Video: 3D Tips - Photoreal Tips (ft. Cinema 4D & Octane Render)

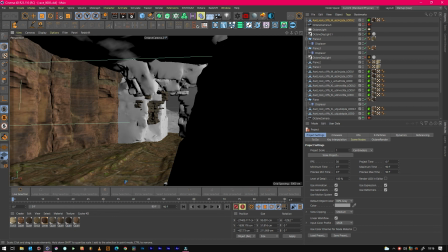0:04 Hello everyone, it's Jack from Visual Effects. So today we'll be looking at top tips for photorealism. This applies to any 3D package, not just Cinema 4D, just that's the one that I'm most comfortable in.
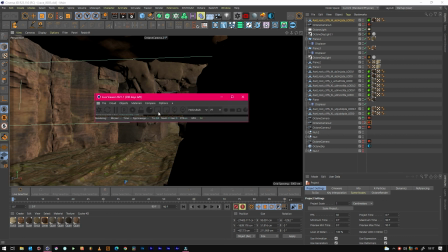0:16 And again, all render engines are capable of pretty much producing similar results. Just use Octane because it's faster at getting more realistic looking results, that's all.
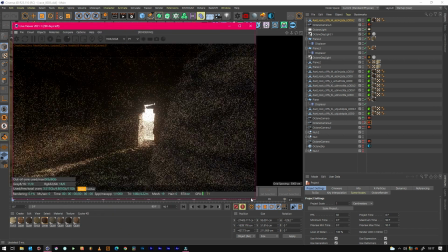0:26 So tip 1 is about global illumination. What you'll notice about this scene, as soon as I put path tracing on, we get this lovely orange here.
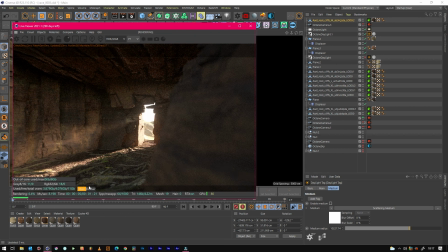0:36 Let's just put denoiser on as well. Get this lovely orange bouncing back up here and here, which just helps sell that realism a little bit more because the light's coming in, bouncing up and coming here.
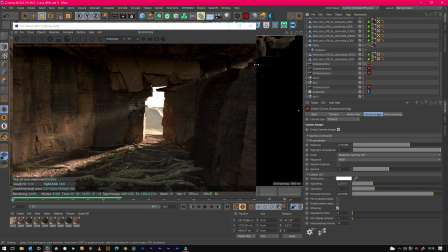0:49 Yeah, what we did was knock the exposure down a little, but actually with the sunlight really throw it in there. So we've got a really powerful sun because as it comes it's like this,
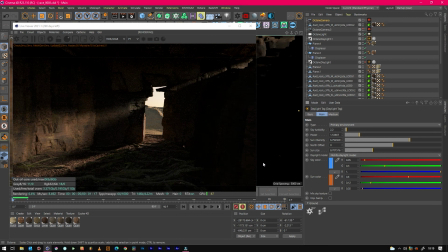1:05 and it's just in an environment that's really dark and an environment that's really light outside, you wouldn't be able to see both looking like that. So we really cranked this value of making it extremely bright, and then crank the sun intensity as well.
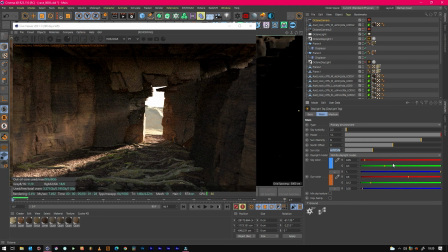1:24 The sun size just adds to the softness, which if it was really intense it'd probably be quite hard, but I quite liked the idea it was a little bit softer, the shadow, so we just went, was it about 6 or 8, so it just feathers it off a little bit and plus spreads it out a bit more.
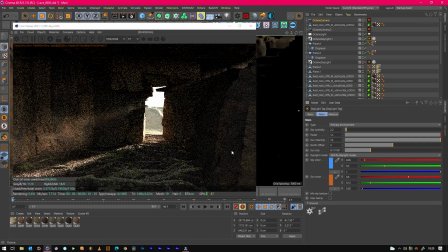1:43 The change in the intensity of the sun is actually underrated because it can really add to the realism.
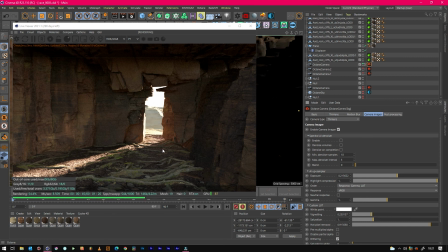1:51 So that's tip 1, using global illumination to create this lovely bounce light that in intense areas, and that's just about making the intensity of the sun quite high.
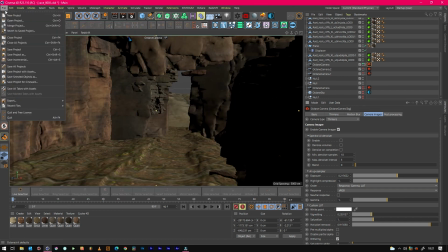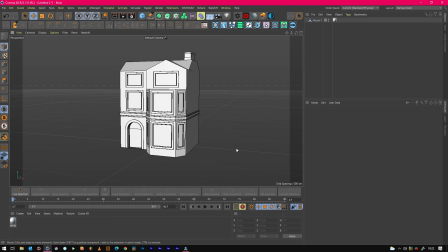2:07 Tip 2 is such a massive difference, and not many people do it either that start out anyway.
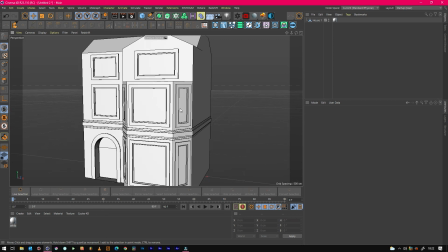2:17 It's the sort of thing that people just do automatically and not realise, but it's kind of a pro level tip,
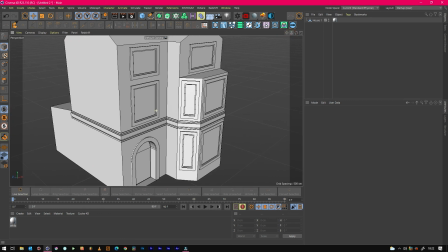2:23 but people forget to do it at the early stages, and I did as well. So this is just a rough basic model of a house.
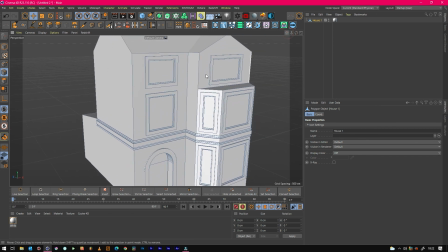2:32 All it is remember that these sort of edges here do not exist in real life. So all it's about is just going in and beveling these edges.
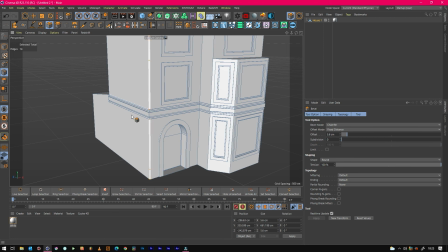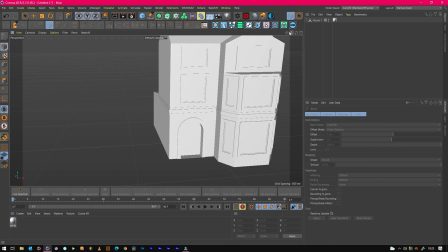2:53 And then when you wrap a brick texture around that as well, it'll look a bit nicer.
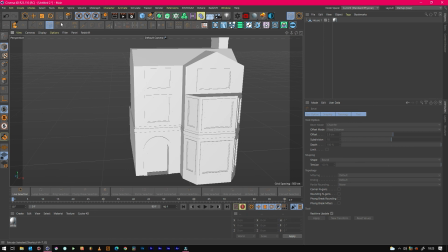2:57 So another good reason to do this is because the way that the light catches the corner of buildings then is a lot better.
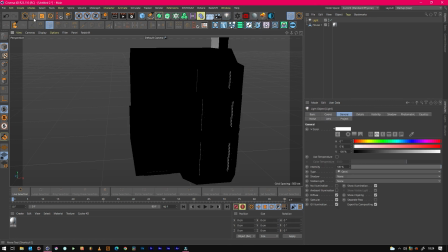3:06 So if we just set up just a normal Cinema 4D light,
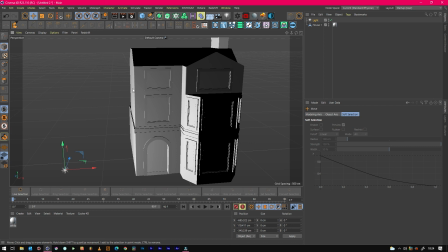3:11 it's going to be the corner is actually going to catch light, as you can see.
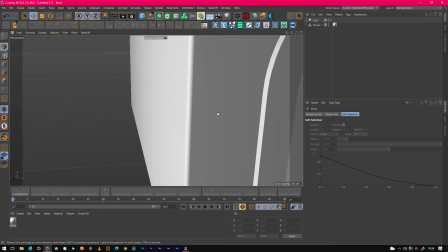3:18 Whereas if it was a sharp line, it'd be light, dark, where there's no natural gradual fall off.
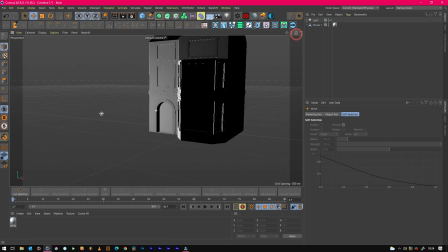3:26 Whereas that's just going to help pop the edges, and if there's a major sunlight coming in from the side,
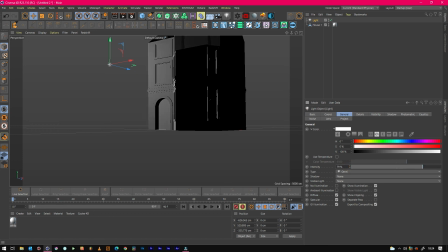3:32 even in this viewport without properly rendering and just using Cinema 4D lights, you can see that that line there looks really nice. And that one there,
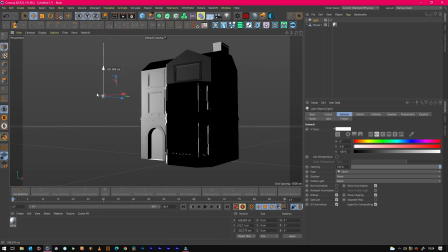3:49 roof, no, it's just white. But here we can see like there's just a sharp line, which is really nice. So yeah, make sure you bevel your edges because there's no such thing as a sharp edge.
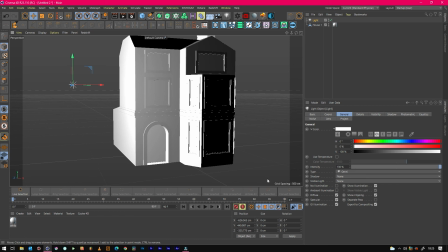4:03 I think even if you're doing a knife or it's really something that's supposed to be sharp, you'll still probably have just a tiny little bit so that it helps catch that light. But yeah, bevel your edges.